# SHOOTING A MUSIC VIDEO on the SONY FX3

Oh hey, hi, welcome to the channel, or welcome back if it's not your first time stopping by here. I'm Alex Perry, and if you are here watching this video today, you're most likely interested in cinematography and filmmaking.
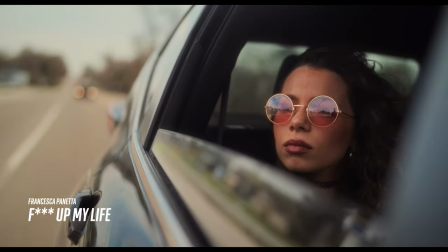(0:17)
And to jump right on into the topic of this video, I'm gonna show you a behind-the-scenes breakdown of how I shot a recent music video.
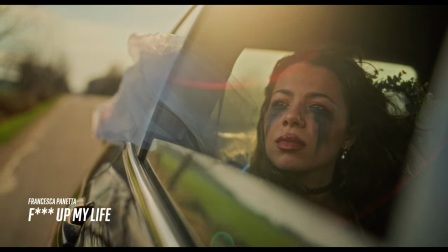(0:24)
From the creative brainstorming to the final product, I'm gonna go over all the steps and all the hard work that went into bringing something like this to life. So with that, let's dive in.
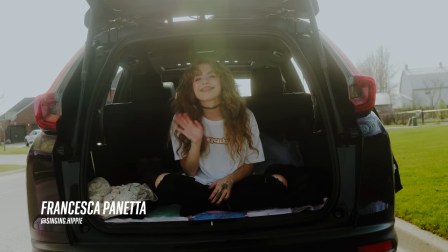(0:38)
Our journey begins with the ever-so-talented Francesca Panetta.
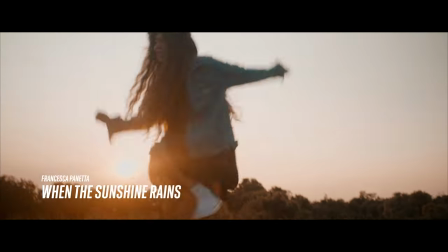(0:41)
I've worked on a few music video projects with her over the past couple of years, and since she's now releasing some new music, we both thought it was a great time to work together again.
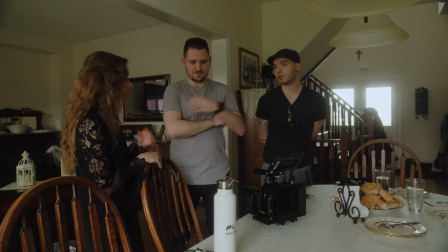(0:49)
After listening to the song a few times and discussing it at length with Francesca, we both agreed that the concept of going around in circles and almost being stuck in a loop was the best direction to be going for the music video here. We naturally thought of carousels or merry-go-rounds because they just constantly go around in a circle in a loop, but after realizing it might be hard to find one near us in the vicinity of where we both live, or at least close enough that we can travel to, we realized it maybe was best to just simplify the concept,
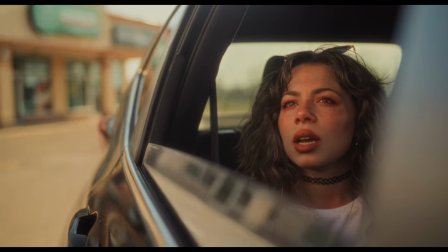(1:17)
and that's when I got the idea of just placing Francesca in the backseat of a car that was going to be just driving around aimlessly in a loop.
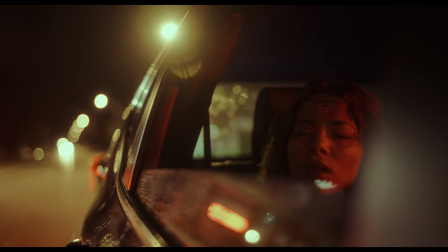(1:25)
And we really wanted to capture the fact that this was happening over and over again, so we wanted to make sure it looked like things were happening on different days at different times.
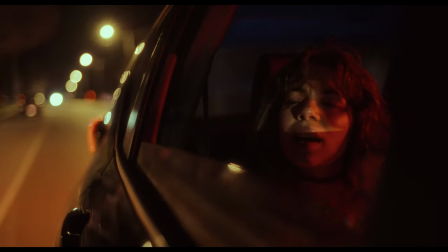(1:33)
So that brings me to how we actually went about shooting this. Now there are two ways you can go about shooting interior car scenes and that is to actually shoot on location inside a moving car or to use what the film industry likes to call the poor man's process.
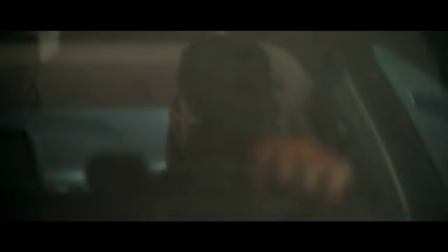(1:47)
So the poor man's process is basically the safer option and allows you to have more control because you would essentially have the car just parked stationary and
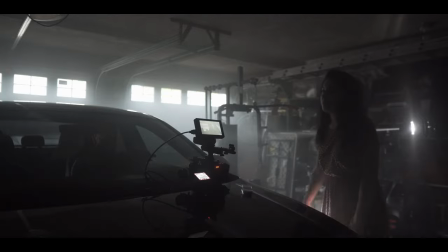(1:55)
you would set up lights outside of the car that you can swivel around swing around and just move about to mimic the look of lights flashing
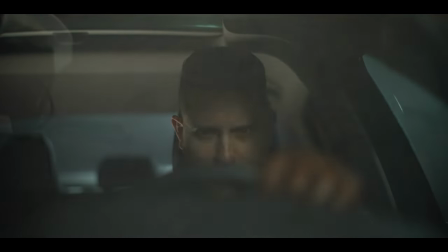(2:03)
by and driving by as the car would be in motion but we really wanted that natural look to the whole thing so we opted to take the not so safe route if you want to call it that and go with actually shooting on location inside a moving car so i figured it might
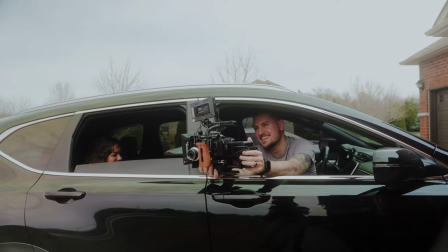(2:18)
be cool to loosely lock off the camera just hanging outside of
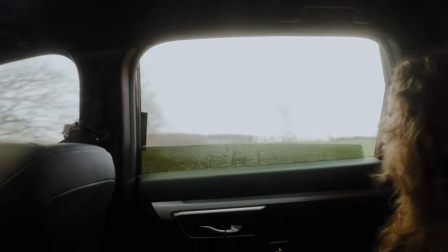(2:23)
the front passenger window of the car aiming at the back where
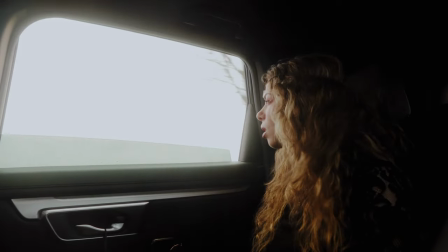(2:27)
Francesca will be sitting and having the window open with the camera just aiming into the back seat there and alternate that with an angle from inside the car also pointing
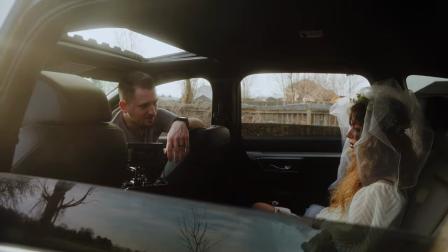(2:36)
back at her. So we only had one day to shoot this video so I thought if we drove around at different times of day it would almost look like
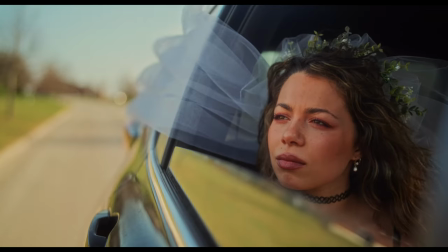(2:43)
each shot was taken on a different day to make it seem like Francesca was going through the motions of driving around in this car day after day
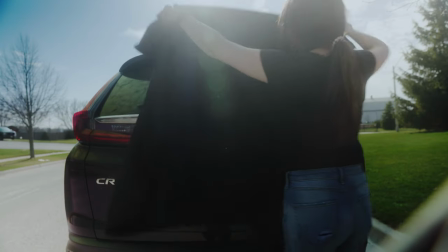(2:49)
after day. We did full takes of the song in a single go and change up her outfit each time we did it to get a variety of looks. So you may be wondering how on earth did I actually manage to hold this heavy camera rig outside of moving car, take after take after take, throughout the duration of a day? Well, let me tell you, it was absolutely not easy. I had to hold onto my camera for dear life and hope for the best.
Are your wrists going to be able to handle this?
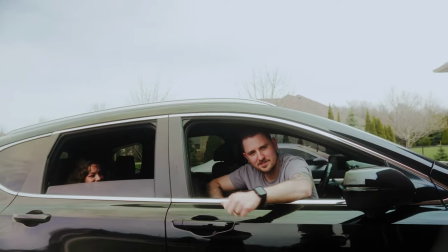(3:14) Who knows? I'll probably be in lots of pain, but it's worth it. Beauty is pain. Even if it's for a video.